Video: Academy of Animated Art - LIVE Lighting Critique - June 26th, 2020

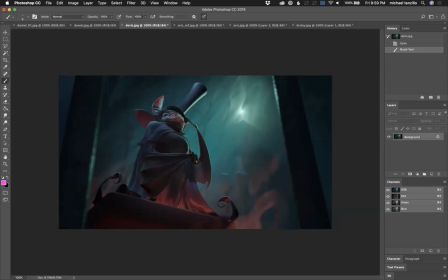58:12 So my eye is being pulled here because, my eye is being pulled to this pillar a little bit more because it's pretty dark and contrasty. Like the dark points again are darker than the character. So I would lift that up too. And like this one too, just like lift those, like add some more color value in there if you can, and really allow us to focus in on here,
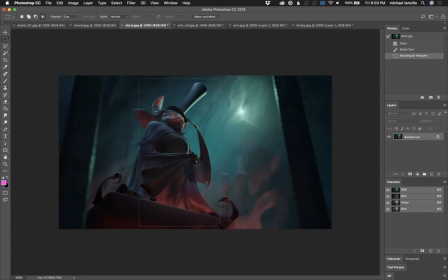58:31 because that way, and then if we increase the contrast just a little bit on the character, then that'll help him pop out just a little more. Let's actually up the brights as well.
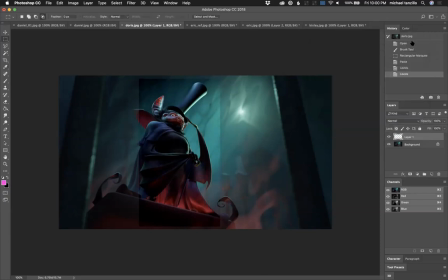58:47 Something a little bit more like that, with a little less saturation. Let's see.
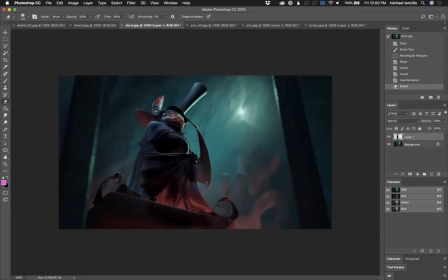59:00 Yeah, I think that would be a little bit more dynamic and a little bit more kind of focus into this region here. But your structure is there, your idea is there. You're getting good shaping. There's like the way that you're using these pillars as a framing element is working out really nice, and it's kind of leading.
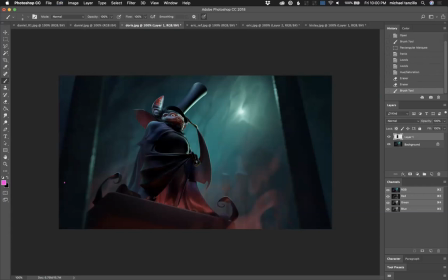59:20 That was a bad line. Leading back in kind of like subtly leaning in here and causing us to kind of go back towards the characters, working out really well. I'm just wondering, okay, last thing. I'm just wondering maybe if we start to tilt the camera up just a little bit,
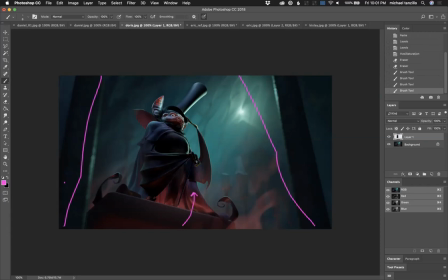59:39 just like pull it up just a little bit more, just because I want to see just a slight bit more of his face. Maybe I'm crazy. I don't know. If you don't like, that might be a bad suggestion. But I think you might want to just try that just a little bit.
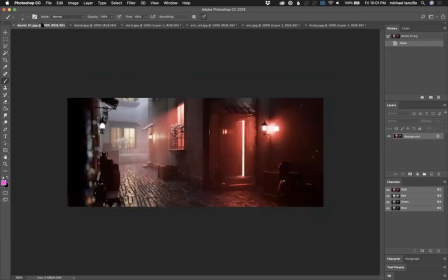59:55 All right, and last of the evening, we got Daniel. So Daniel is doing some cool stuff with our alley. So I want to see.
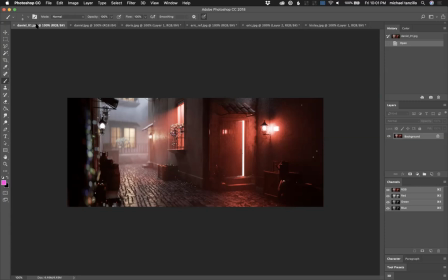60:08 It's interesting because you have a kind of a you have a couple things going on here because it's like first off, I mean it's nice. Like there's some beautiful softness, some really great value in there, dynamic lighting, lots of visual interest going on.
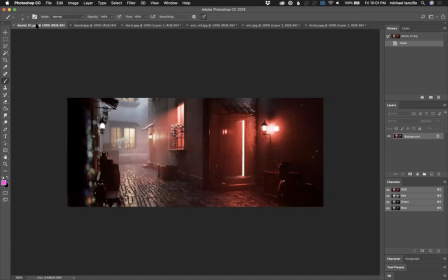60:26 And again, it depends on the story, but it feels like two very different lit environments. So you've got this one out here where there's just lots of, like the key to fill ratio out here is very low. You know, like here's the brights up here, here's the brights up here, here's the darks down here.
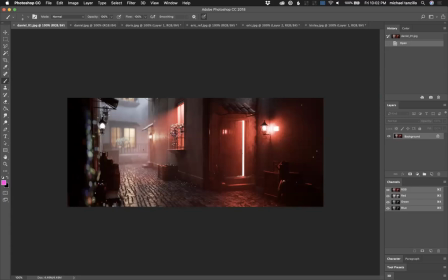60:44 And they're not that much different. And there's a lot of softness in the transition. It's a very gradual, it's a very graceful type of transition. Now, the second we cross this line, everything changes, which is the corner of that door.
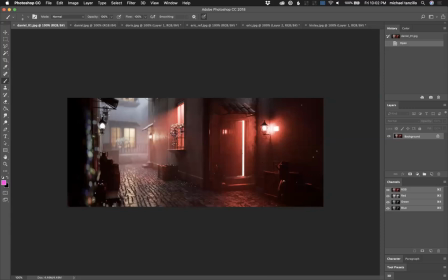60:59 So now it's like super contrast. This light doesn't even really light up this stuff. Like there is an extreme fall off of light. And we're and it's like, it's almost like this area has become demonic, which again, if that's a story, that's cool. But I would
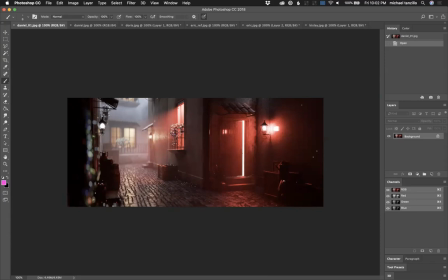veer this foreground a little bit more towards what you're seeing in the background. I like the idea of there being distinct sections within the scene, but they just feel a little bit too different.
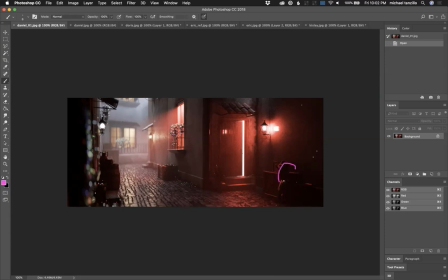61:34 So maybe just allow this red light to fill in some of these values a little bit more, allow it to kind of rattle around in there. And then the other thing I would watch out for, go ahead and turn this light off. I don't think that's really doing you any favors. And then watch out.
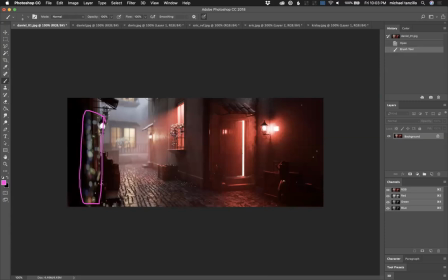61:49 There's a lot of, I don't know if it's like, because I know that there's the ivy wall there, but it almost looks like a lot of saturated colors right here. And I would almost, yeah, I mean, I would just A, desaturate those, and then B,
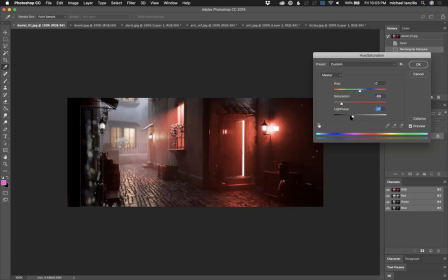62:06 just kind of make them go away in the darkness just a little bit.
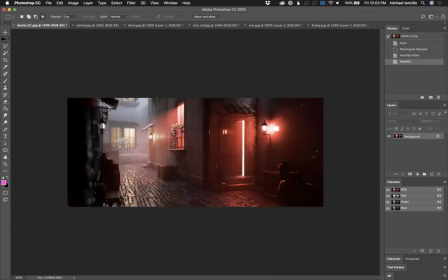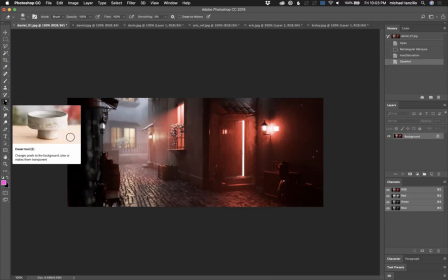62:16 Oh, that's not what I want. Oh, I know why, because I didn't copy the layer.